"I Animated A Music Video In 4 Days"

In terms of the colours that I chose, originally the character was supposed to be blue, and then I was going to have a pink character. But when I sent it to Athena, she said she wanted the characters to be kind of neutral in terms of gender. So I ended up having one character orange and one character kind of pink, but I think that the pink is it's not as feminine, I guess. I don't know. One other thing you might notice in the film is there's not a ton of like animation. It's usually kind of the story is told through the cuts, like it's kind of a shot where not much is happening, and then we cut to another shot where something might be a little bit happening, and that again is just in terms of time. I was just trying to work as quickly as possible, and animation takes a lot of time. There's a few shots that I focused on to try and make look good, and then the rest of it I was just trying to tell the story with as little animation as possible. So I'm going to open up the project files and show you kind of a bit more in detail what everything looks like. Step back a little bit. I'm not going to go super in detail in terms of like techniques and stuff, but I think it's just interesting to see what it looks like outside of the camera, because you know I cheated a lot
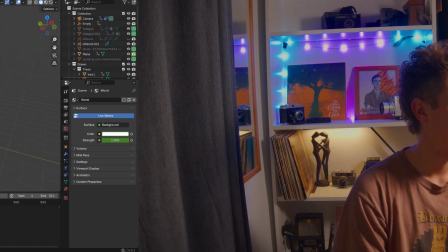to get it done in the time that it needs to be done. So this is the first project file for the music video.
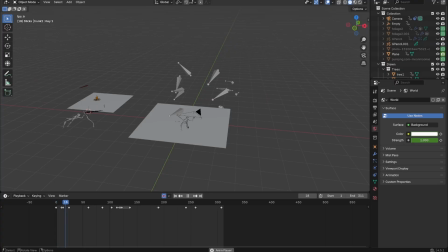I'm just going to let it play through. It probably won't play through at full speed, but you can kind of see how things are popping in.
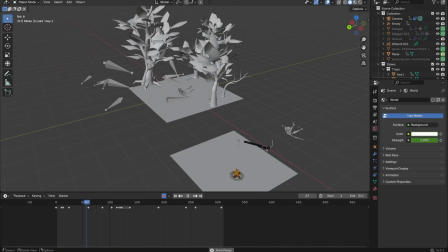Got our little character here and the camera.
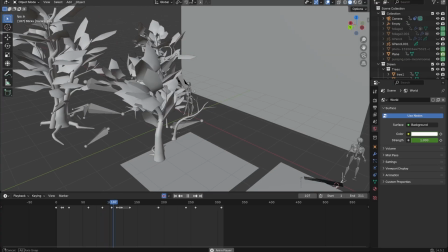And yeah, as we go through, you can see I kind of cheated the walk with the trees moving backwards.
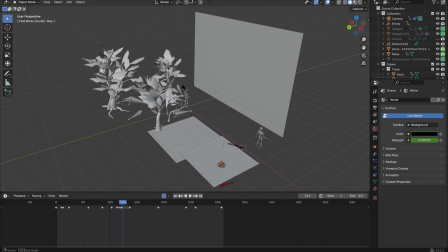And then you can also see, actually, if I just go back a second, you can see how both the characters are moving the same because I just duplicated the characters.
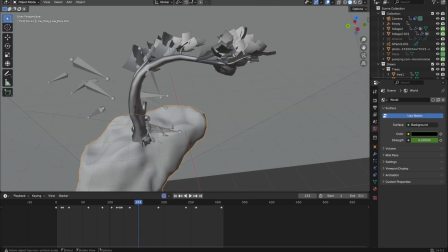Another thing also, to get the kind of sketchy look, I used a displace modifier with a noise texture connected to an empty, which is just moving up.
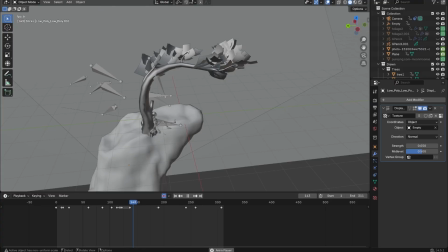So it just gives everything kind of a little wiggle. As you can see, I think pretty much everything has that applied to it,
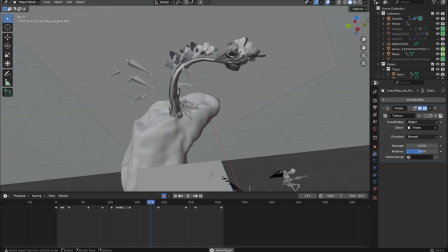just to give it a bit more inconsistency between frames, to give it a bit more of that hand-drawn look.
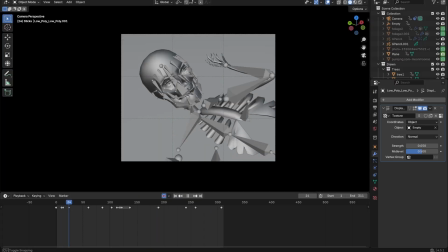And if I go into the actual camera, you can see how the camera moves through the scene.
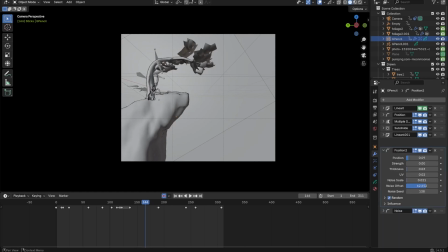You can see how I used the grease pencil with a bunch of modifiers, line art modifiers, position with some noise applied, some noise scale here,
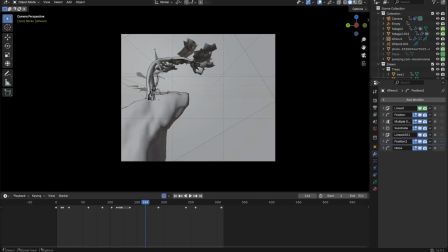subdivision, more noise, position, multiple strokes. Basically, I just played with it until I thought it looked good.
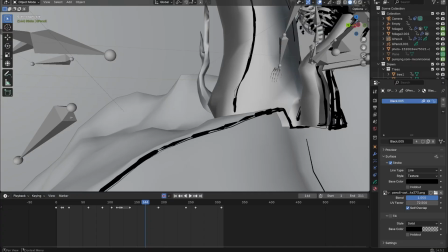Yeah, and then I also used a texture, which is just a pencil stroke texture. I don't know if I can see it, but it's just a free pencil stroke texture that I found online for the actual
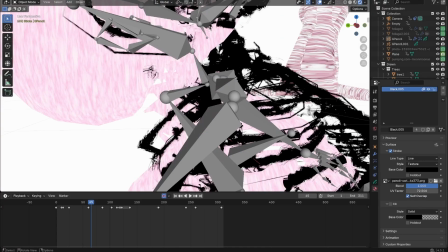strokes, to give them a rougher look. So you can kind of see here how it's not just the base
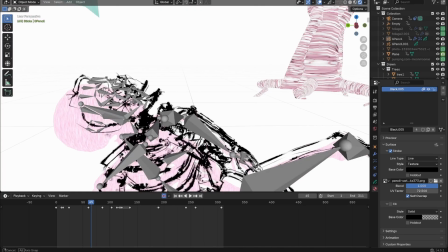ink stroke, it's sampling a pen texture or kind of an inky texture.
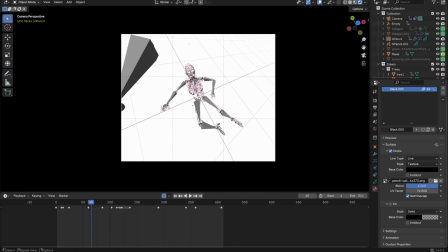It just makes it look a bit rougher.
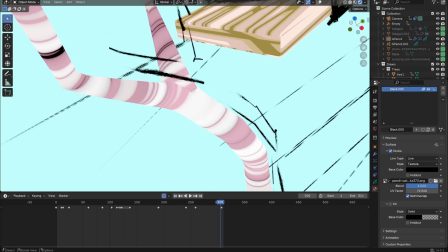Yeah. You can also see the colours are a bit different because I did a bunch of colour correction, colour
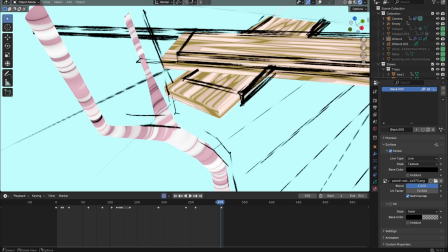grading in DaVinci Resolve afterwards, because I wasn't really happy with these colours.
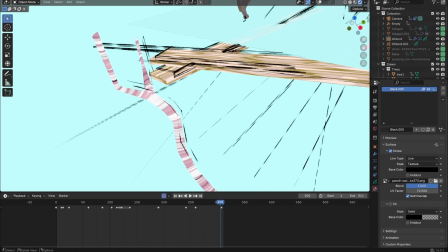I don't like this green, all that kind of thing. Okay, I'm going to move into the second project file to look at that.
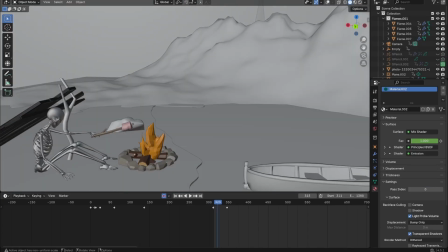So this is the second project file. As you can see, again, this boat model is just off of Sketchfab.
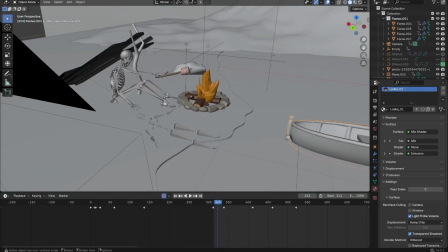Same with the fire, same with the stone.
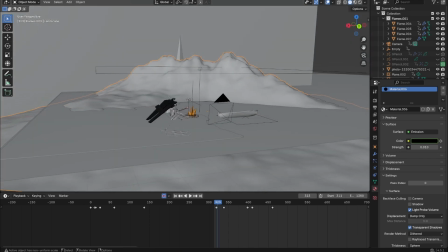The background is just the landscape add-on, which is just a free add-on with Blender.
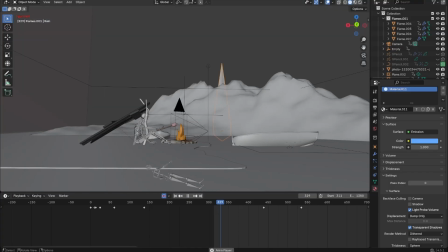You can see again, if I play it through, how stuff kind of jumps around.
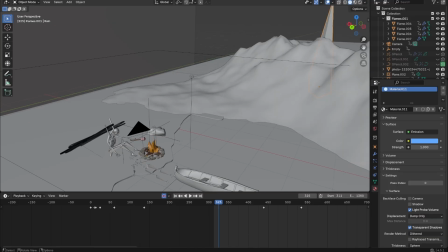Like I think the shelter, see how it flips side, just because the shot looks better.
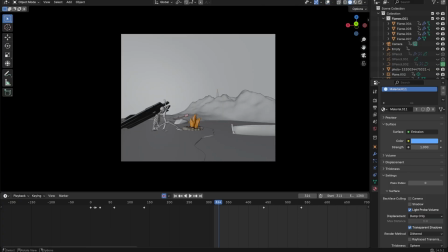Like in this shot, he looks better on this side of the stick. In this shot, he looks better on this side of the stick, and you're probably not going to notice.
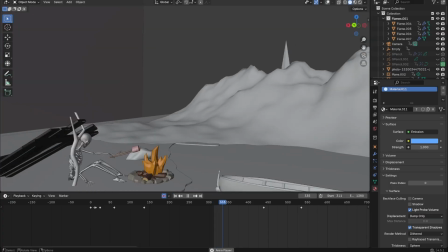So little cheats like that.
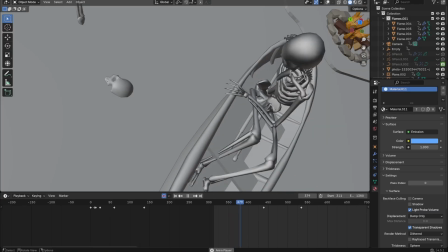We got the character raising up from the water. One thing with this boat is the water's kind of clipping through the bottom.
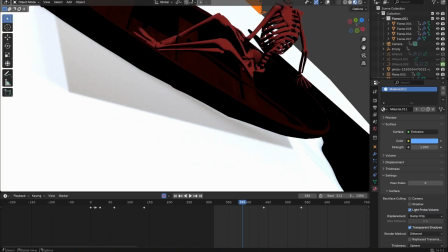I think it's actually in the final music video as well. There's like a frame or two where the water clips through.
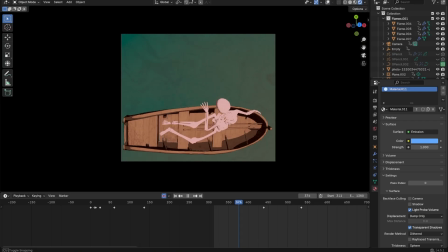There you go, see that? I'll have just missed that, but yeah, once you have the grease pencil applied to it, it doesn't look nearly as bad.
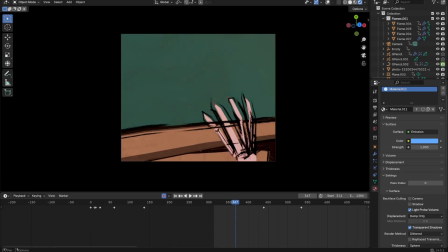Like with the fingers clipping and stuff, it doesn't make as much of a difference. And you see here, I just used a particle system.
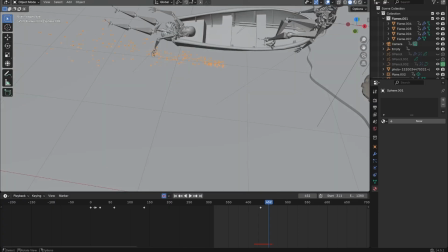I think something's gone wrong here, because obviously that should be attached to his hand. So I don't know what quite
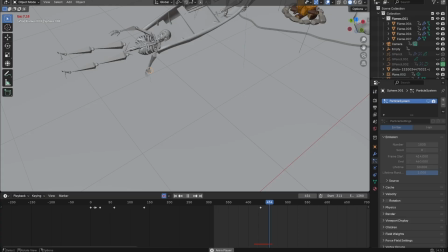what's happened, but yeah, it should be attached here, and there's just the particles coming off of his hand as they're kind of dragging in the water.
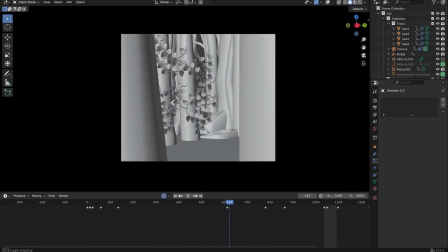So you can see how it's all done in like one project file, which isn't a great way to work,
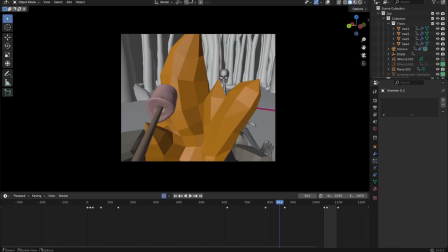because everything gets really messy. As you can see, stuff starts going wrong, but it's kind of because, again, I was on such a tight deadline. I kind of just had to, once I'd done a shot and I was happy with it, I'd move on, and it didn't matter if I added something to the scene that would mess up the other shot. I'm probably not going to go back and change it, so it's kind of fine.
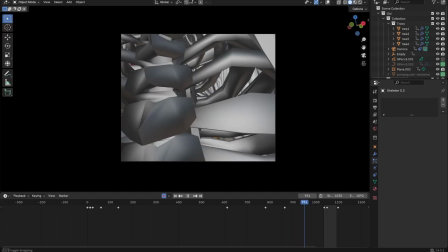That's probably why there's so many glitches and stuff in this project file. You can see this is one of my favourite shots with the going inside of the skeleton.
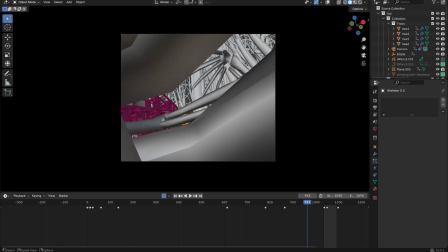That was kind of an idea I had right at the start. Go inside of the skeleton, and you can see him breaking his arm off, which I hope reads well.
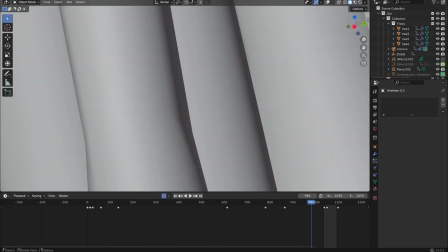I'm not sure if it does, but hopefully it does.
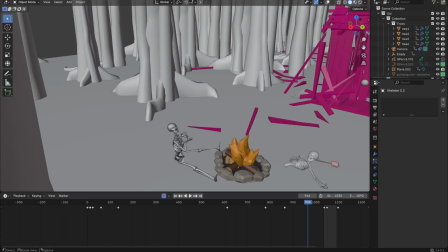And you can see just here like bending his head back so that it's not in the way of the camera as soon as the camera's through, because otherwise his chin would be in the way.
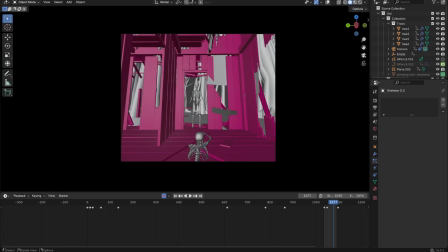And then at the end I switched to 12 frames per second. Throughout the film it was at 6 frames per second,
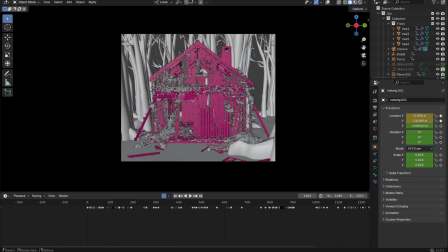but then for the last little sequence I decided to go to 12 just to make it more fluid, make it feel a bit different,
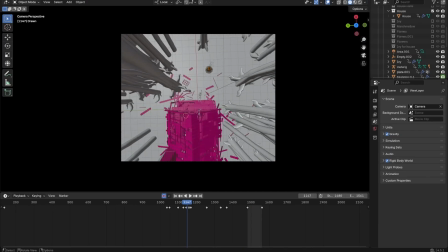like something's changed. For the fire and the ivy and stuff, I used geometry nodes. So you can see here
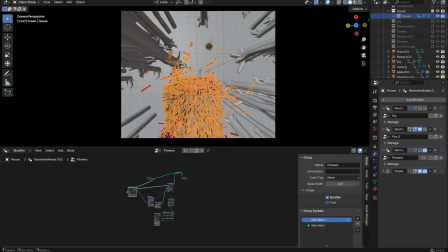it's kind of a simple geometry node setup with using the proximity of a cube, which I have,
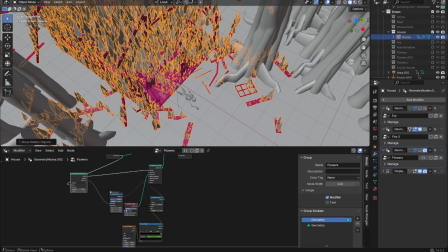controlling the where the fire is, and then I just kind of sample,
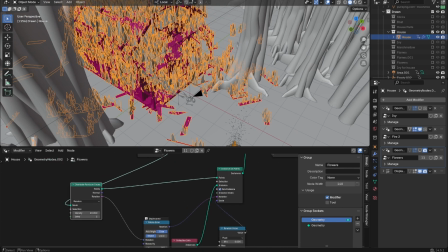distribute points on faces and then instant points, and then
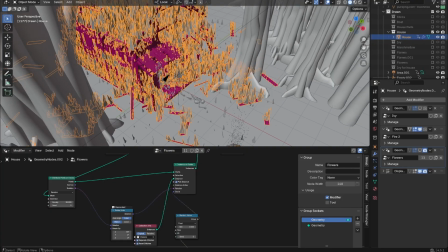having the flames appear on those points. And it's kind of glitchy and all over the place, but it's fine in the in the final thing.
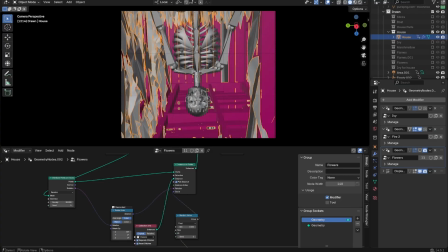And then the reason I did the distribution like that is because then I wanted,
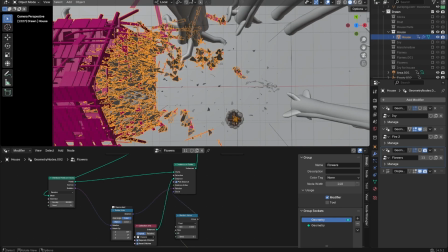as this character crawls away, the fire to kind of follow him.
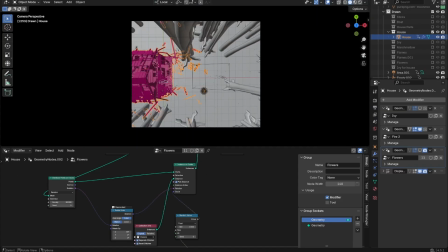Originally I wanted to go on the trees, but then they didn't really look right because there's not enough trees, so you had it kind of here and a bit here and a bit here, but it didn't read very well. So instead I just had the fire disappear, and that's just the end of the shot. Okay, so hopefully that kind of showed you a little bit how I made the music video. The main challenge with this was definitely the amount of time that I had to make it. 4 days isn't a long time to animate a whole music video. But I'm pretty happy with how it turned out, everything considered. I think in the future, if I was in the exact same situation, I think I'll probably plan a little bit more in terms of like story and stuff.